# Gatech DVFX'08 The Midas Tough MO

My name is Kevin Dominique, and I was one of the members on the team Juggernauts on our Soul Run video.
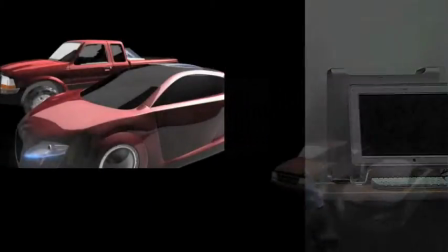[0:06]
My main focus on this project was the rendering on the final car. I also did the animation for the final futuristic car and the tracking and match movement for the final scene. Now, when doing the rendering, I had to worry about a lot of things like reflections and all these other different things to make it look realistic.
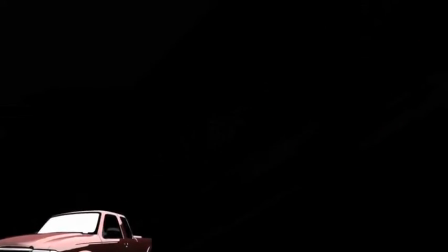[0:26]
So what I had to do first, mess around with mental ray settings in order to get it to look realistic, mess around with irradiance values and different things like that.
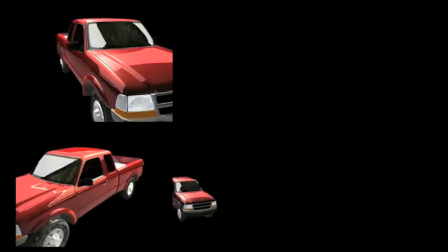[0:34]
Then I had to find HDRI that would work well in the scene, so that would look like it's actually driving through the scene.
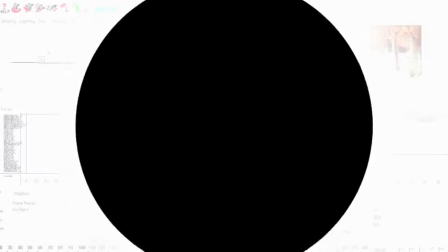[0:41]
Another thing that I had to worry about after I was done with the rendering, and even before the animation, was the tracking of the video,
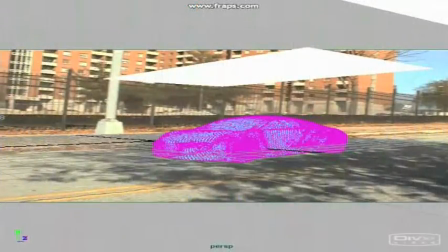[0:49]
because you notice this camera movement, the camera is moving and it's bobbing while the car is driving off.
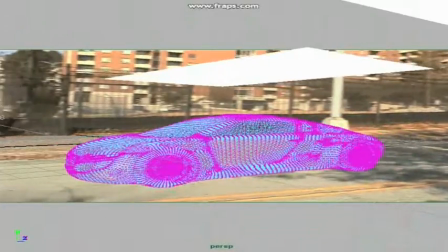[0:56]
So tracking was necessary in order to get the movement, from the camera, to match with the movement of the car, so it looked realistic. Hi, I'm Randy Etheridge, and I worked on the team Juggernauts. We did the video solar run video with the futuristic car that's very efficient compared to modern cars of today and things like that.
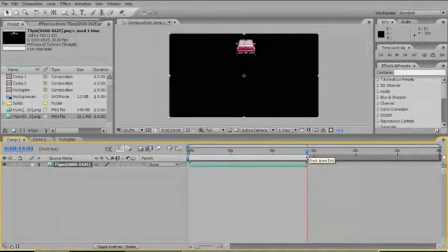[1:17]
The first thing you'll notice that I worked on was the hologram. And in order to get the effect that I wanted, I took a rendered video of a spinning truck.
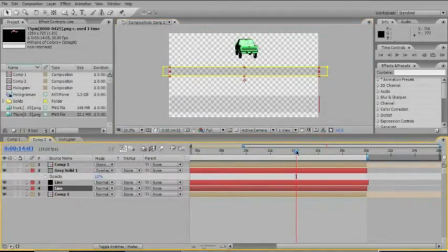[1:26]
I made it this kind of Star Wars hologram look.
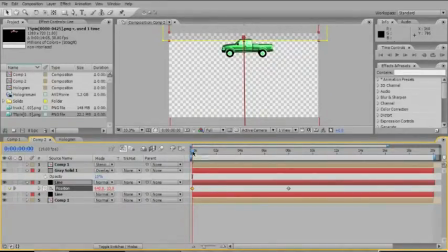[1:29]
In order to do that, I just changed the color on the vehicle to make it the kind of color that we were looking for, which is kind of a bluish, light blue type color.
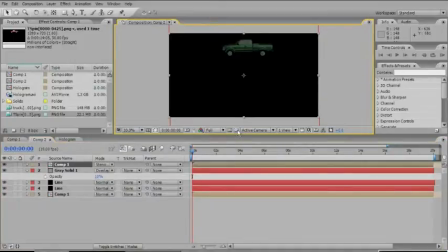[1:37]
After doing that, I used After Effects to put in some lines. You can kind of see them, the statically noisy look.
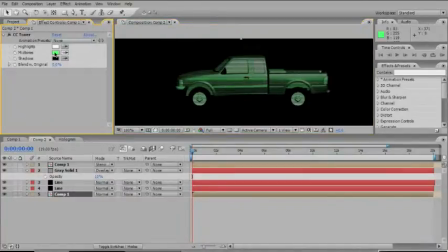[1:45]
I just animated a few lines going across it to make it look like it's going in and out.
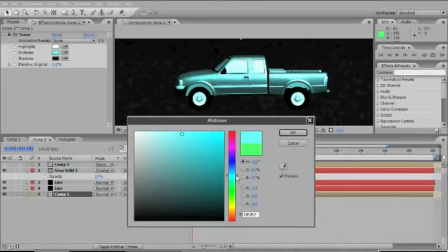[1:49]
I took a grid pattern and placed it over it with a transparency using a stencil alpha layer, which After Effects has built in,
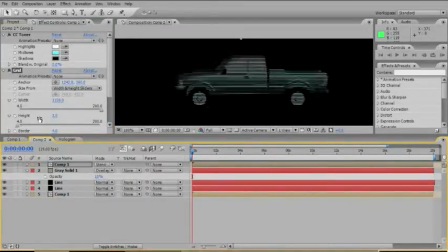[1:57]
so that the grid and the lines that are animated would only show up in the same shape and form of the hologram.
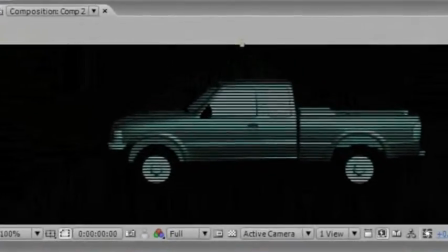[2:04]
Using that and layering of the videos and composition, I was able to get a holographic effect. The other thing that I worked on in the project was where the camera is being exploded out into space.
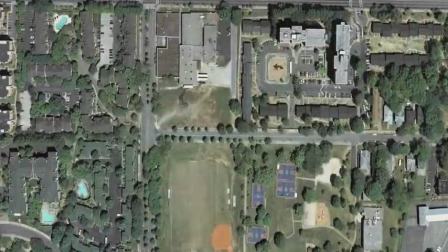[2:16]
It's called the Earth Zoom. What I did for that is I had different layers.
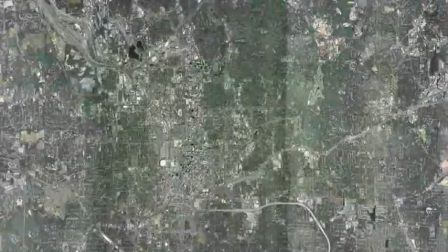[2:20]
I got them from Google, different image layers from Google with the satellite imagery from the location that we filmed the final sequence of the modern car leaving.
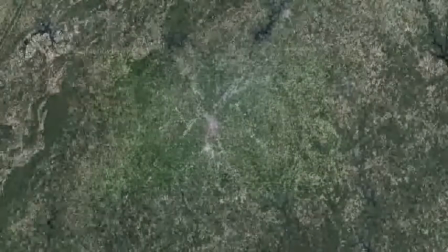[2:28]
So using that information, I got 8 different layers and used those layers so that each time you zoomed out on one layer,
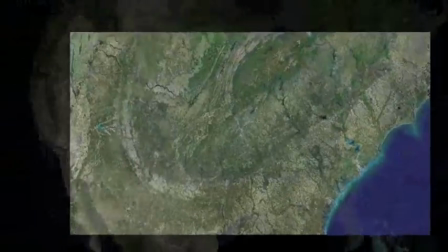[2:37]
the other layer would come into focus, and what that gave you was essentially the effect of the camera being pulled out from space from the car.
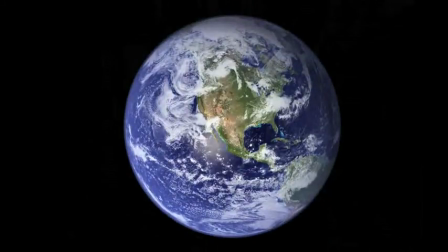[2:44]
The final thing that I worked on in the project was a final cut, editing in the final data,
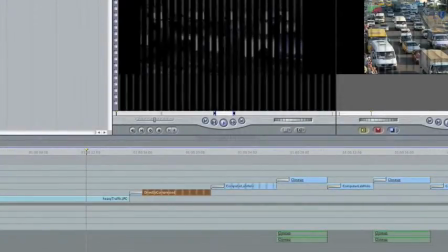[2:49]
the final footage, and getting them in place and working on some transitions and color corrections to give it a more cinematic. I'm Zach Brunson. I'm a member of Team Juggernauts.
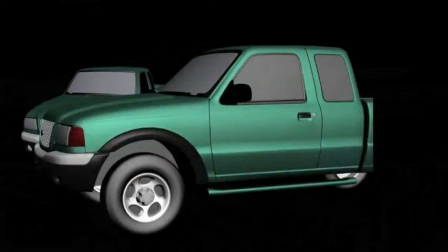[3:00]
What I worked on for our video was taking a stock truck and transforming it to match the truck that we used in our video,
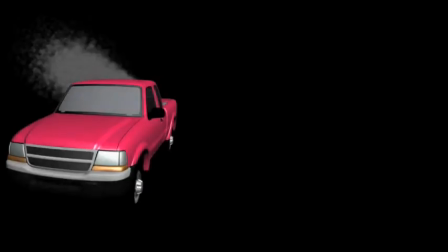[3:08]
generating various particle effects that we used, and throwing all these together in the correct place in our composite video.
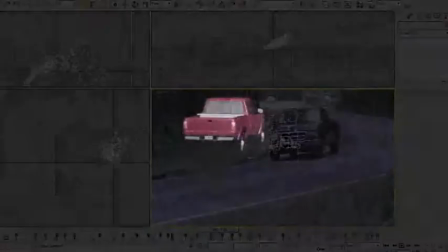[3:16]
To do the transformation on the truck, I had to get the model and then modify several aspects of it.
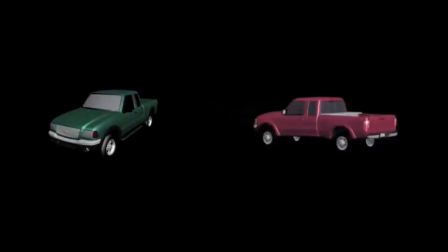[3:23]
Grill, the front bumper, the headlights, the hood, the wheels, to make it match the truck that we used in our video. For particle effects, I had to generate the exhaust coming out of the truck and the ones and zeros that were used in the geolab sequence. As for compositing everything together, I had to take all the image sequences that I generated and actually place them on top of our videos and make sure that anything that needed to be occluded was occluded,
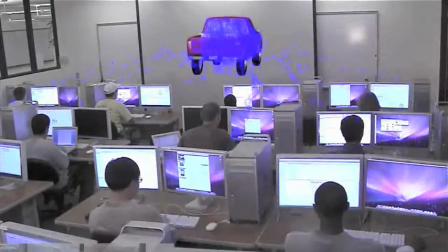[3:54]
and take rotoscopes that were done by my other teammate and use them to make sure that the exhaust wasn't showing on top of the truck when it was behind,
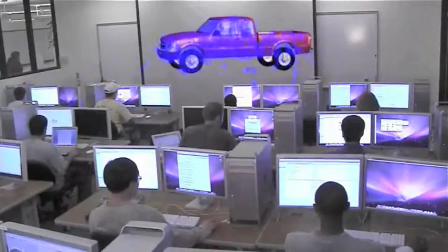[4:03]
and ones and zeros were behind the proper computers. Hi, I'm Nick Gatesky.